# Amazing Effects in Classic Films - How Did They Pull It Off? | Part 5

If this is your first episode of Classic Effects,
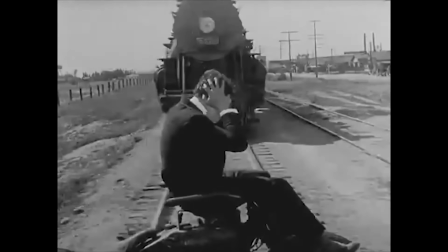[0:03]
in this series we take a look at effects and techniques from classic films and give you a chance along with Josh and Justin to guess how it was done before we tell you. We have a lot of films to get to today, so let's jump right in. Like we always do, I got a bunch of clips for you there. You're going to watch the clip and try to tell me how they did the effect at the time that they did it with what they had available to them. Okie dokes. And then I hit spacebar. And then you hit spacebar. Kiss, kiss, kiss. Yes, exactly.
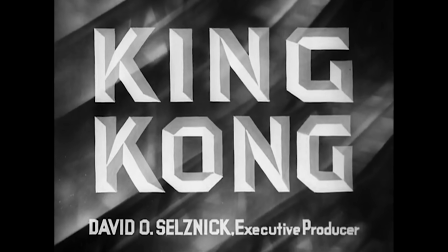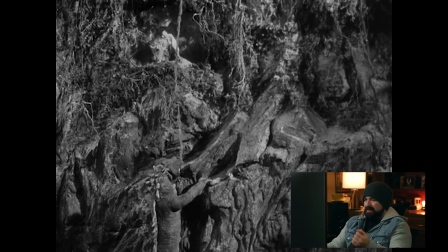[0:33]
I'm not sure. It has to. Some stop motion on a miniature.
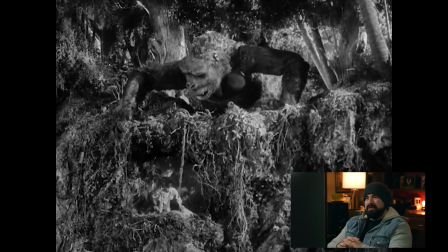[0:42]
Double exposure? Question mark?
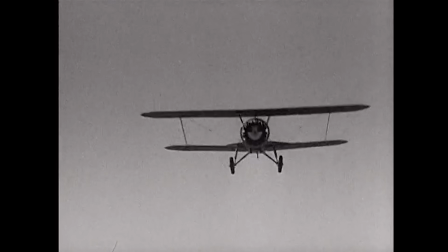[0:47]
Probably the most influential film from this time period is 1933's King Kong.
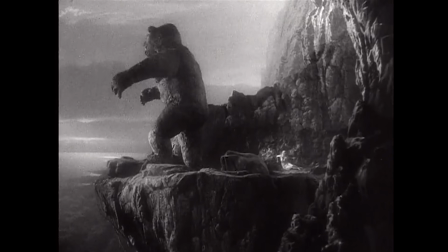[0:52]
It's one of those films that carved a clear path for special effects going forward,
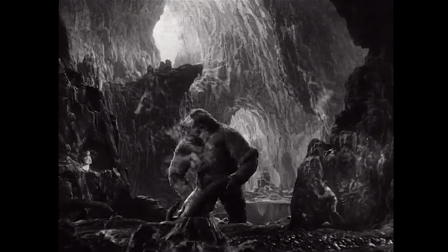[0:57]
and many techniques used in Hollywood can be traced back to this film, like its use of rear projection.
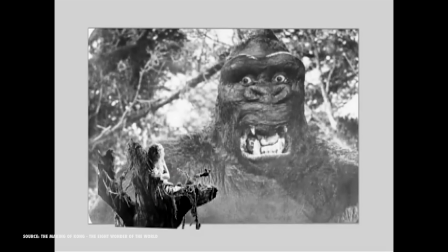[1:02]
And the film used rear projection in two ways.
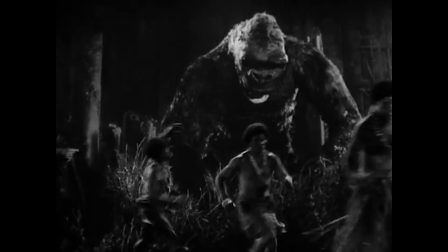[1:05]
First was having a set built in front of a large screen that would play back a stop-motion sequence of Kong or other creatures that was animated in advance,
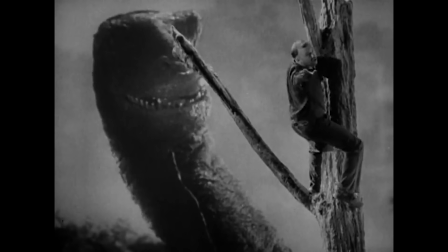[1:13]
which allowed the actors to base their performance on something they could see, just like virtual production today.
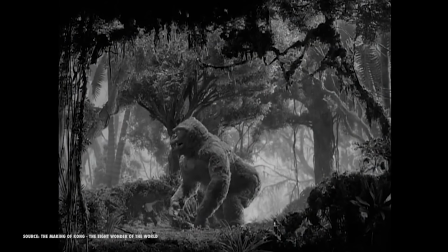[1:18]
Then for sequences where Kong or other creatures were the primary focus,
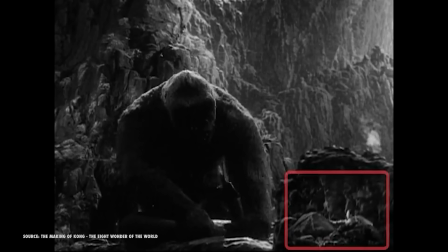[1:21]
they shot the actors' bit first and built a small rear projection screen into their stop-motion set, similar to the technique The Abyss used 56 years later.
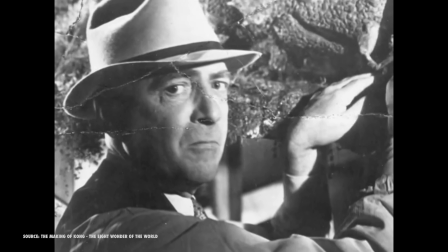[1:30]
And opposite to the first technique, the small projector allowed the animator Willis H. O'Brien to move the actor's image
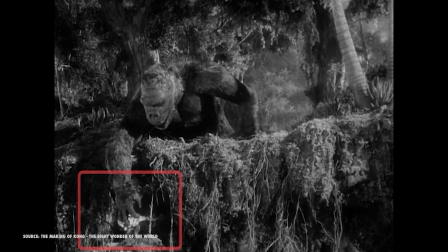[1:37]
one frame at a time and have his animation react to his actual performance.
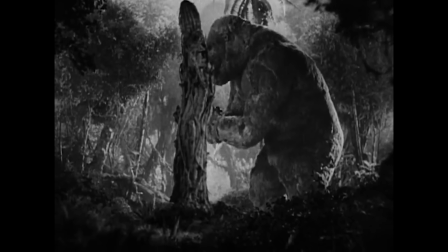[1:42]
In the end, King Kong made techniques like stop-motion, rear projection, miniatures,
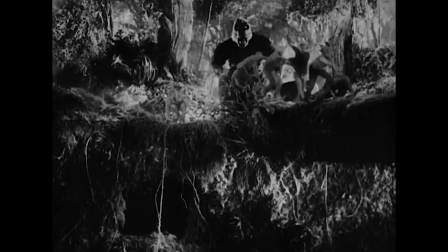[1:46]
and animatronics work more popular and inspired legends like Ray Harryhausen, Steven Spielberg, Peter Jackson, Guillermo del Toro, James Cameron, and many more.
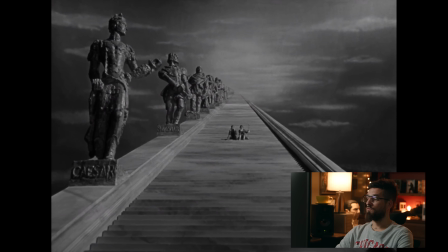[1:59]
Oh, wow, that's cool. That looks awesome. Wow, this is like the dream sequence in Big Lebowski.
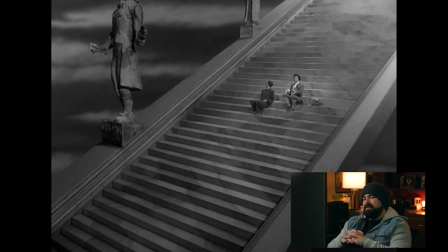[2:05]
Whoa. Matte painting.
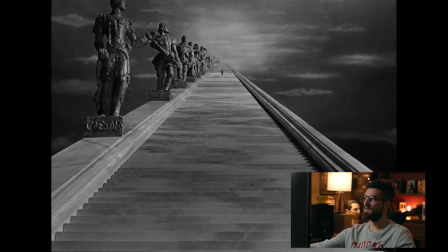[2:08]
You have some sort of big moving stairwell, but then they extend it, and then the statues seem like perspective.
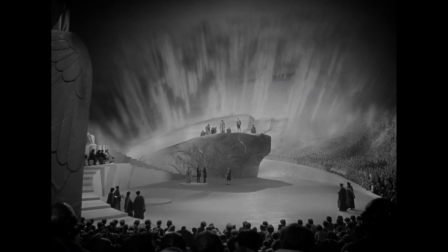[2:15]
A Matter of Life and Death, originally known as Stairway to Heaven, is a 1946 British film that explored humanity from a post-World War point of view.
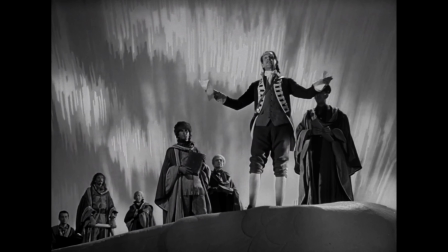[2:23]
One of the main special effects that the American title alludes to is a literal stairway to heaven.
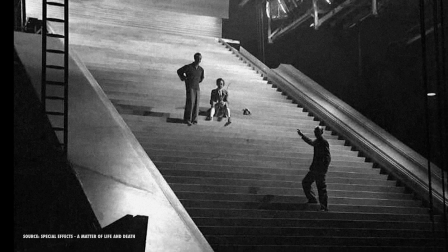[2:29]
This effect was accomplished by using a combination of the real thing and miniatures.
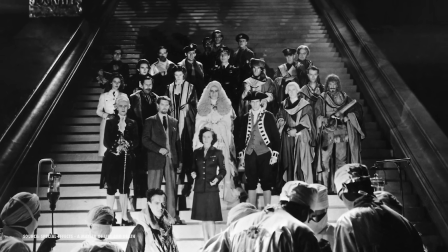[2:33]
For shots that had the actors moving around, they created a full-size, 20-foot wide stairway with 106 steps,
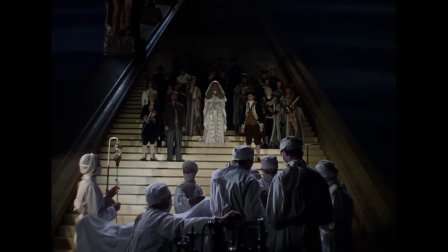[2:39]
all connected to a motor so they could move the steps forward, back, or stop it.
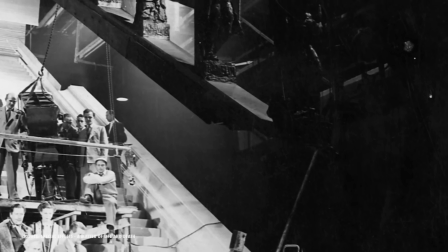[2:43]
For the statues on either side, hanging miniatures were used, suspended and put close to the camera so that at the right angle you get this final excellent effect.
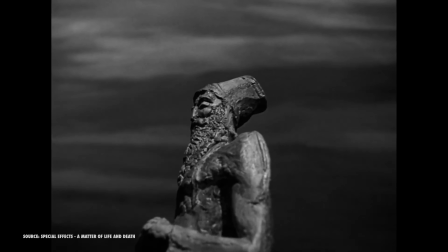[2:52]
It's not an optical effect. It's actually shot at the same time as the production is shooting the scene. It's just that the miniatures are closer to the camera lens, and you can see some stills which were taken on the set.
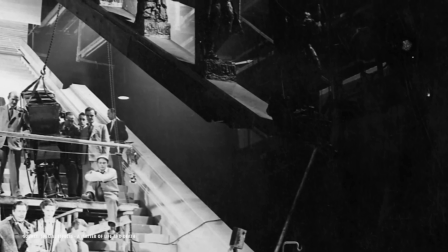[3:06]
If you look at the top of the frame, you can see the statues are just hanging in the air.
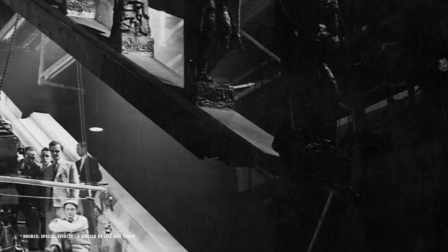[3:10]
That's because from the right angle, they're lining up perfectly to sit on either side of the staircase.
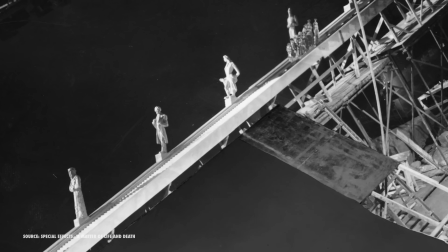[3:16]
For the wider shots, they created a much smaller model, which allowed them to create a greater length to the staircase that was then composited.
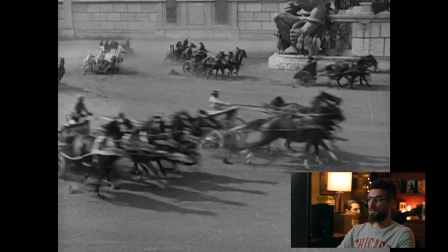[3:27]
Yeah, I mean, just looks like they had their own little Roman Kentucky Derby. That's gotta be matte paintings.
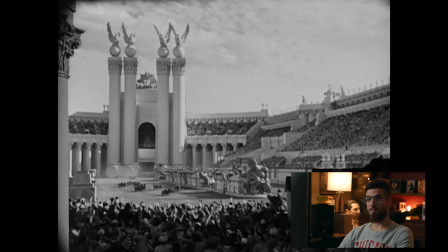[3:33]
Did they have that set there from something else? I mean, that was the time period for shooting stuff like that. Dude, that's crazy.
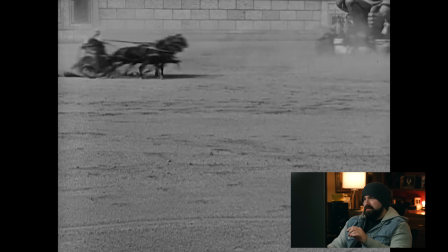[3:38]
I wanna say a mixture of miniature and matte paintings, or just matte paintings.
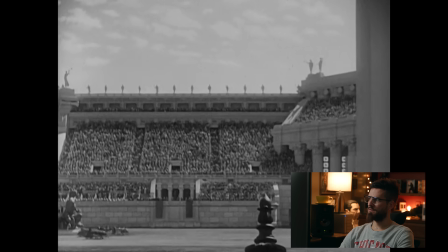[3:43]
Unless it was a real Coliseum, but it feels like it was some miniature and matte painting.
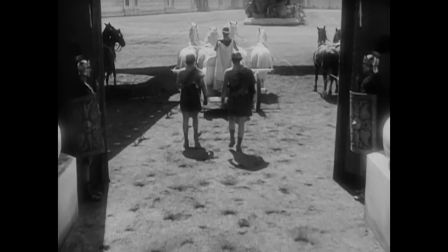[3:48]
The 1925 epic Ben-Hur was a monumental moment for the silent era of film.
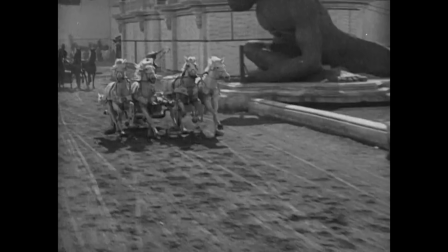[3:53]
With the film taking place in Italy and the chariot race, which used up 200,000 feet of film, Ben-Hur is also the most expensive film produced during the silent era.
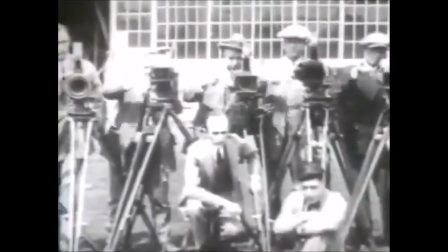[4:01]
Possibly the most impressive sequence in the film is that chariot race, which was shot with 42 camera operators, something that would not be seen again.